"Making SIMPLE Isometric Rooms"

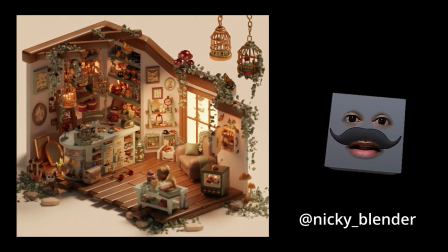0s
Isometric rooms. They're kind of awesome. They can be cute, they can be realistic, they can be small, or they can be gigantic. The possibilities are limitless. Hi, I'm DC,
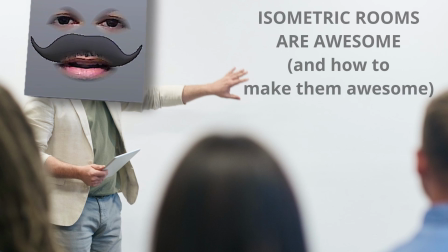11s
aka LilDoodWoodWood, and I'm here to present the exhibit that isometric rooms are awesome, and how to make them awesome.
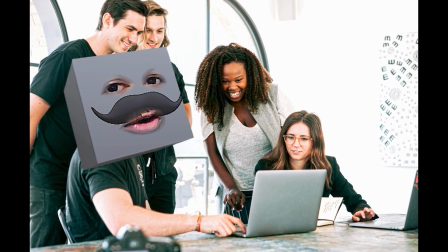18s
They'll turn out so awesome, we'll literally try to bone them. Especially the beginners.
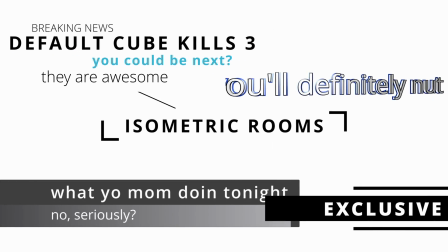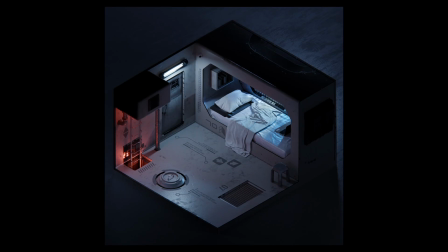28s
For all the non-beginners out there, these other enders I'll be breaking down on this video, and I'll share some life-changing tips and tricks I learned while making it. Life-changing tips. They literally change your life. So, hold on to your socks.
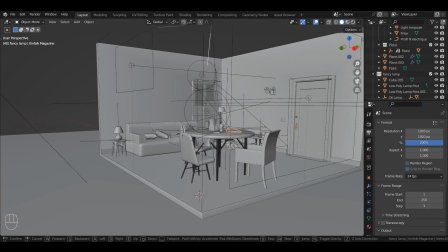43s
But if you are a beginner though, here's my pitch for why you should definitely make at least a few isometric rooms to improve your blender skill super quickly.
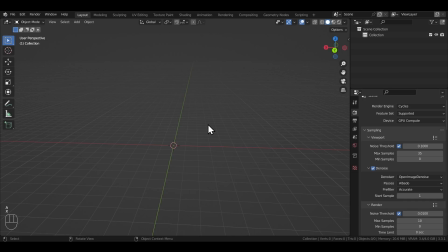50s
So you've made your donut and you've made your apples and you've learned the basics of blender. Maybe you've even tried a hand or two at a few renders, but they don't look good.
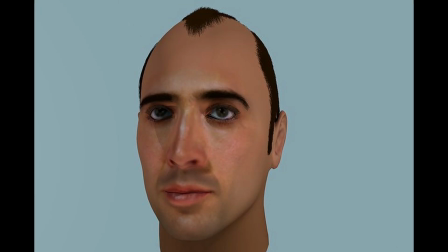58s
Probably. Maybe your models suck. Maybe your materials suck. Maybe your lighting is shitty.
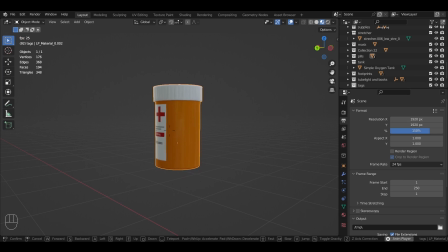63s
Whatever it is. What I think you're missing is just basic skills you didn't develop enough because you directly went for the big home run.
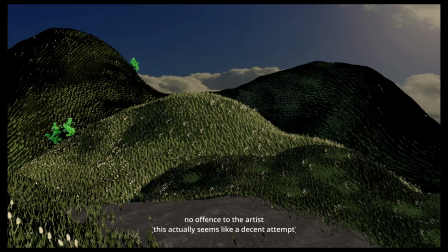69s
You tried making a fantasy environment right at the beginning as your first render. If you ask me, that's a bit ambitious. And there's nothing wrong with that. But oftentimes what ends up happening is you make these initial renders and none of them turn out good enough and then you lose the motivation and then you just stop. and that's where isometric rooms come in.
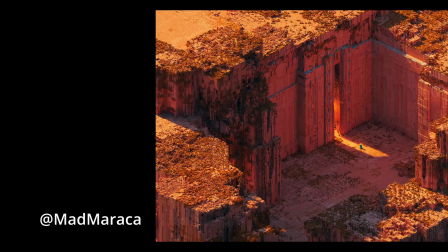91s
They can be absolutely basic if you want them to or they can be masterpieces full of character and detail
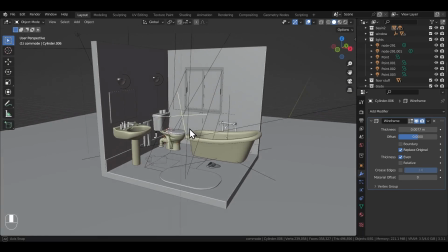96s
as well and it's great for beginners because you are staying in this nice and regulated canvas when making them. You'll break down each of these rooms one by one very quickly. It will be a little fast paced if you're a beginner but this video is just to hype you up and show you the scope of this idea I'm pitching here. So watch this video till the end and let me know if you find this concept interesting enough and if you'd like me to make a much slower paced step-by-step tutorial where i make an isometric scene from scratch so that the beginners watching can actually follow it along so let me know if you're interested in something like that for now let's get to the first isometric room this was a super minimalistic scene just a
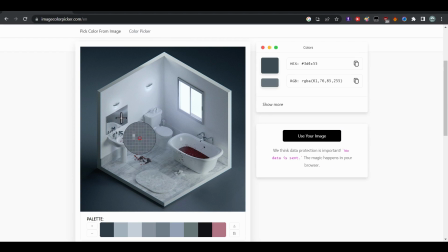132s
simple bathroom what i think gives it this nice aesthetic look is the subtle white and blue tones going on here and then the blood is just
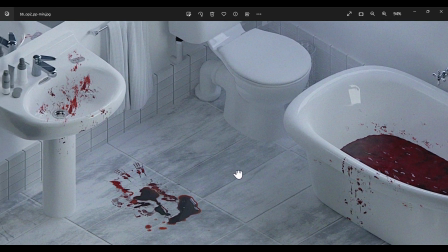139s
dragging your attention to the story, just subtle monochromatic tones.
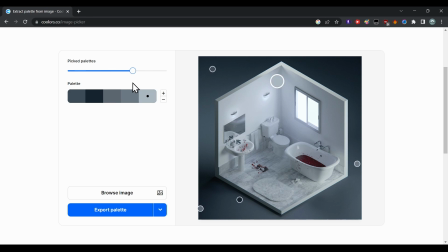143s
I think we don't do this enough as 3D artists, is actually use color palettes like how 2D illustrators and designers do so often.
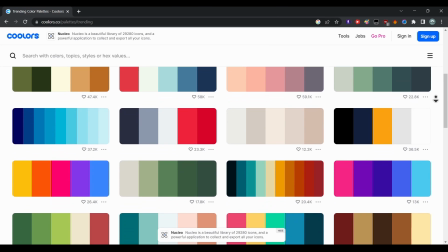150s
I mean there's a library of hundreds of color palettes on the internet, colors that people have figured out that go well together, so why are we not using them?
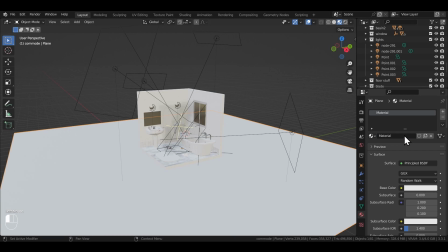158s
I'm trying to figure this color combination thing ourselves. It seems kind of counterproductive.
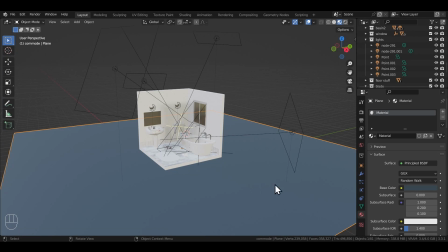163s
So try out using color palettes for once in your 3D scene, especially for isometric rooms. But obviously the colors don't work alone in a 3d scene. So let's look at the lighting of the scene as well There are three area lamps pointing towards the room
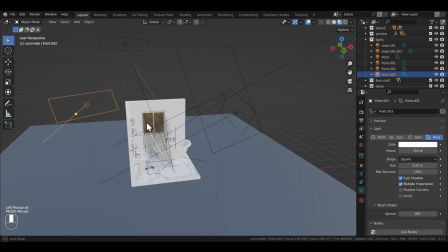175s
and one of them in the back illuminating the floor You'll see none of them have a blue tint in the color.
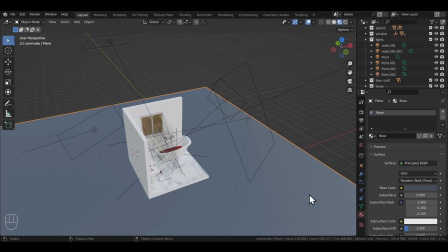180s
They're all white It's the blue floor that's giving this render it's cool temperature look There's these two point lamps though shoved inside these two lights
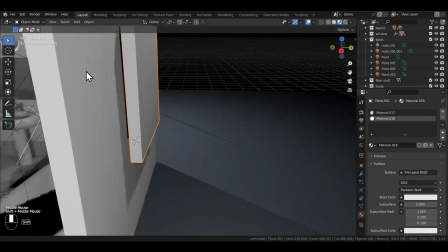188s
that have a slight blue color Which I think is also a nice touch and finally the bright light outside the window I've applied an emission material to one face of a cube and kept it really close to the window. You can use an area lamp as well or any light source for that matter.
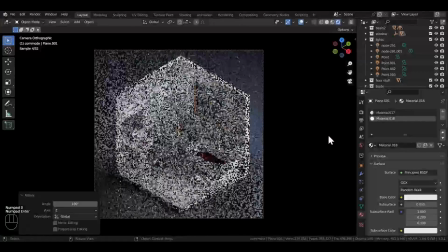201s
Just make sure there's no effect of that light outside the isometric room canvas because that can look a bit odd.
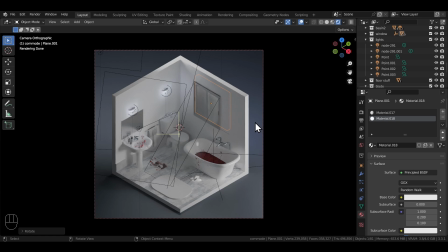206s
We want the attention of the viewer in the room and not outside the room if that makes sense. Now lighting is a weird subject I'll be honest. I've never seen a conclusive trick that's always worked in every scenario as far as lighting is concerned.
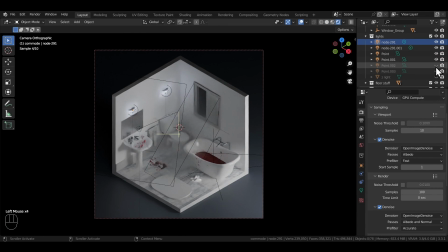218s
I feel like all of us just put the light wherever and see what impact it creates and keep fidgeting around with the position,
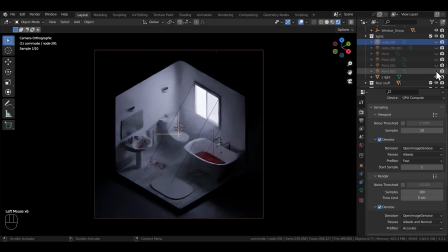225s
the strength or the color until we get something we like. Whoa, what the fuck? This looks amazing.
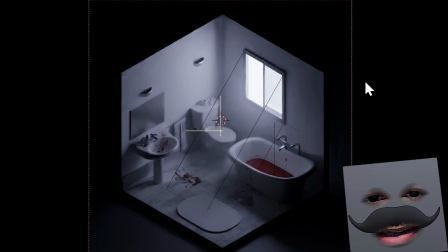231s
When all the lights are turned off and just the window light is kept on. Damn. It looks great. You see what I mean? Just try out different things. Anybody out there claiming that they know how lighting works is just scamming you, okay?